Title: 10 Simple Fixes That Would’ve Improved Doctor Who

No additional dialogue was needed, just a simple gesture to let him know that he has people who care about him. And actually, it could have been a moment to show growth in the Doctor, heeding Twelve's departing instructions to laugh hard, run fast, be kind.
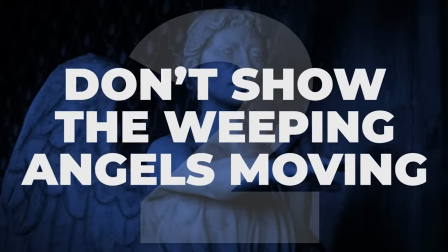12:37 I mean, what's kinder than giving Graham a hug in his moment of need? Number two, don't show the weeping angels moving. The weeping angels are without doubt some of the scariest monsters in Doctor Who. The entire premise of a statue hunting you in the dark and killing you with time is arguably more terrifying than just a grotesque creature with a gun.
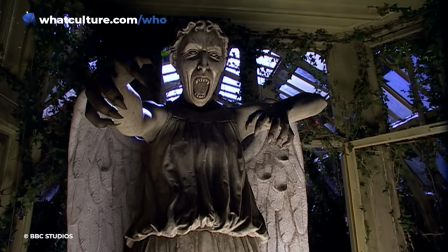12:57 One of the most intimidating elements of the angels is the way they approach their victims,
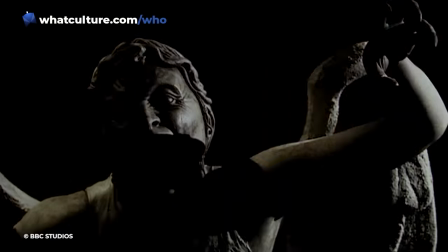13:02 jumping forward with each flash of darkness as their mouths widen and their arms raise.
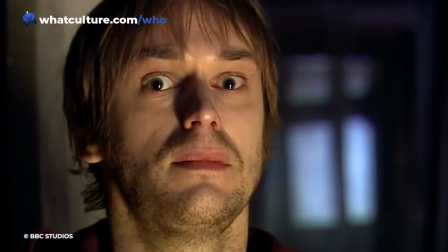13:08 Part of the fear factor comes from never actually seeing them physically move. When light shines upon them, they are still as a statue.
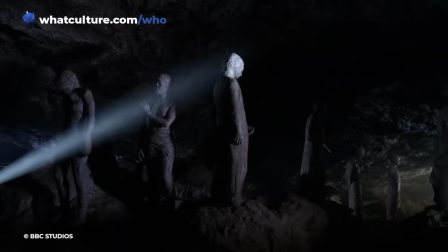13:16 Yes, pun intended. And so we only ever see them progressing forward in unseen jumps.
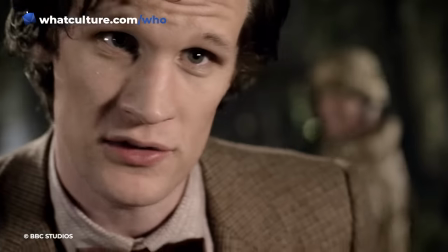13:21 That is, until the series 5 episode Flesh and Stone.
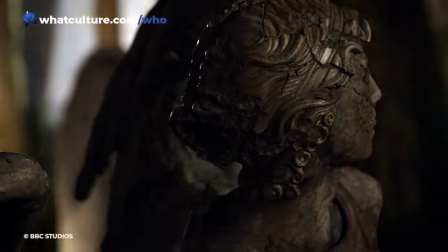13:24 Although the majority of the episode does show the angels moving in their normal way, there's one moment where we see them slowly turning their heads as they approach Amy. Now arguably the reason that we can see them moving here is because Amy has her eyes closed and so technically they're unseen. But for the audience, this kind of ruined that ominous element of how they move and merely reminded us that they're just performers in costumes. So the simple fix here would have been to maintain that ambiguity of the Weeping Angels. Simply remove those scenes of the slow human-like movement and make better use of flashes and faster cuts to build up that tension even further. When the Weeping Angels attack, the audience needs to feel like they cannot blink. But all this scene really did is make them roll their eyes.
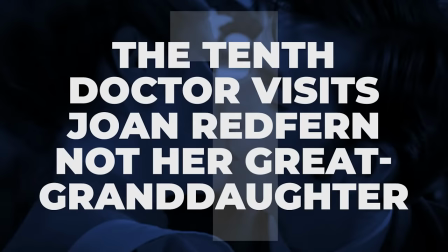14:10 Number 1. The 10th Doctor visits Joan Redfern, not her great-granddaughter.
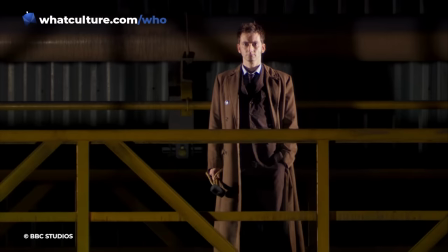14:15 The final moments of the end of time saw the 10th Doctor embarking on a farewell tour,
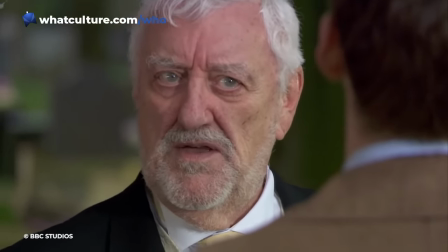14:21 revisiting his friends and companions for one last time before he regenerated. Now, most of the people in that line-up made absolute sense. Friends that had played important parts in his 10th life.
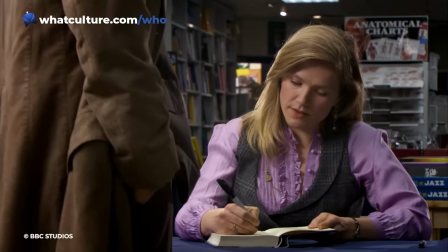14:32 But there is one amongst those that doesn't make sense, and that is the great-granddaughter of Joan Redfern.
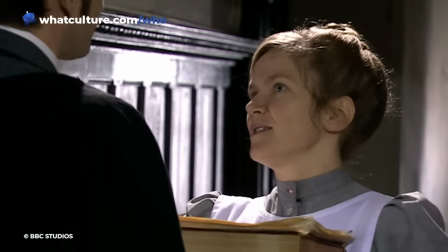14:39 Now, of course, Joan Redfern played a very important part in the short-lived human life of John Smith.
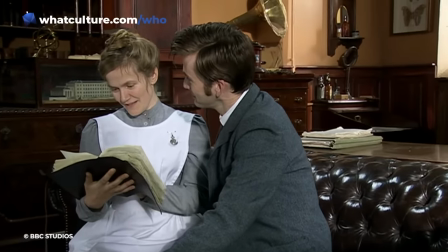14:45 And it cannot be denied that the Doctor experienced great feelings for her.
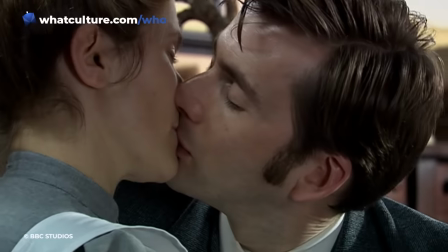14:49 Whether those final feelings were that of continued love, or the guilt of breaking her heart remains to be seen. Perhaps it's both. So of course it does make sense that in his final hours he'd wish to learn what became of her. Whether she was happy, whether she remembered the time they shared together.
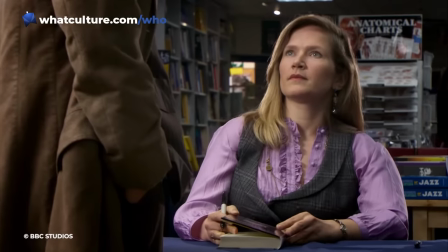15:03 But what doesn't make sense is that he sought these answers out from her great-granddaughter rather than from Joan herself.
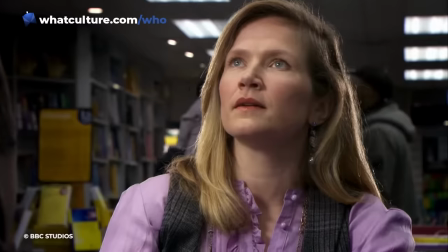15:10 Now, there are some who believe that this scene should have been removed entirely, but there are two simple fixes that could have at least made it make more sense. Firstly, the Doctor has a time machine, so why not simply travel back in time and find out those answers for himself? He needn't have interfered, just observed from afar. Or, if travelling back in time was too risky, why not visit Joan as an old lady? We've seen a similar concept to this in a deleted scene from the unicorn and the wasp when the doctor and donna visit an elderly agatha christie now this would have removed that risk of interfering with her timeline and altering her life but it would have given ten the closure that he needed instead
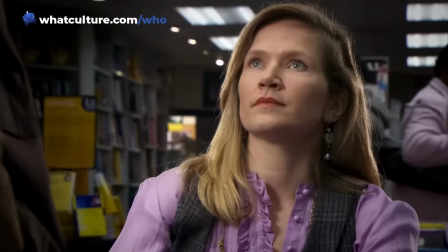15:50 he questions a woman who couldn't possibly know how joan truly felt which just was very odd
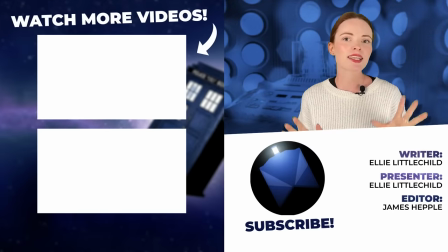15:55 and that concludes our list if you think we missed any then do let us know in the comments below and And while you're there,
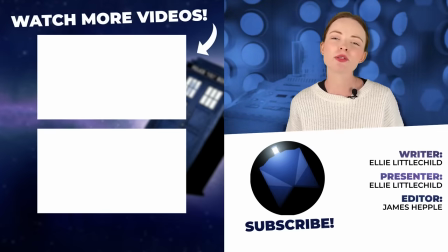16:01 don't forget to like and subscribe and tap that notification bell so you never miss a Who Culture video.
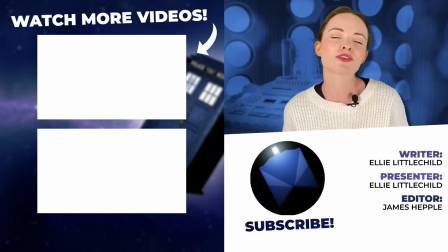16:07 Also head over to Twitter and follow us there, and I can be found across various social medias just by searching Ellie Littlechild.
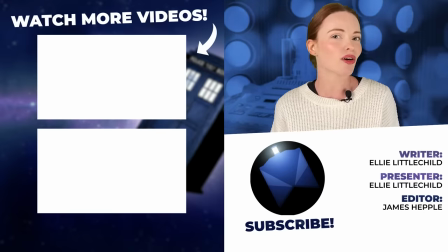16:14 I've been Ellie with Who Culture, and in the words of Riversong herself, goodbye, sweeties.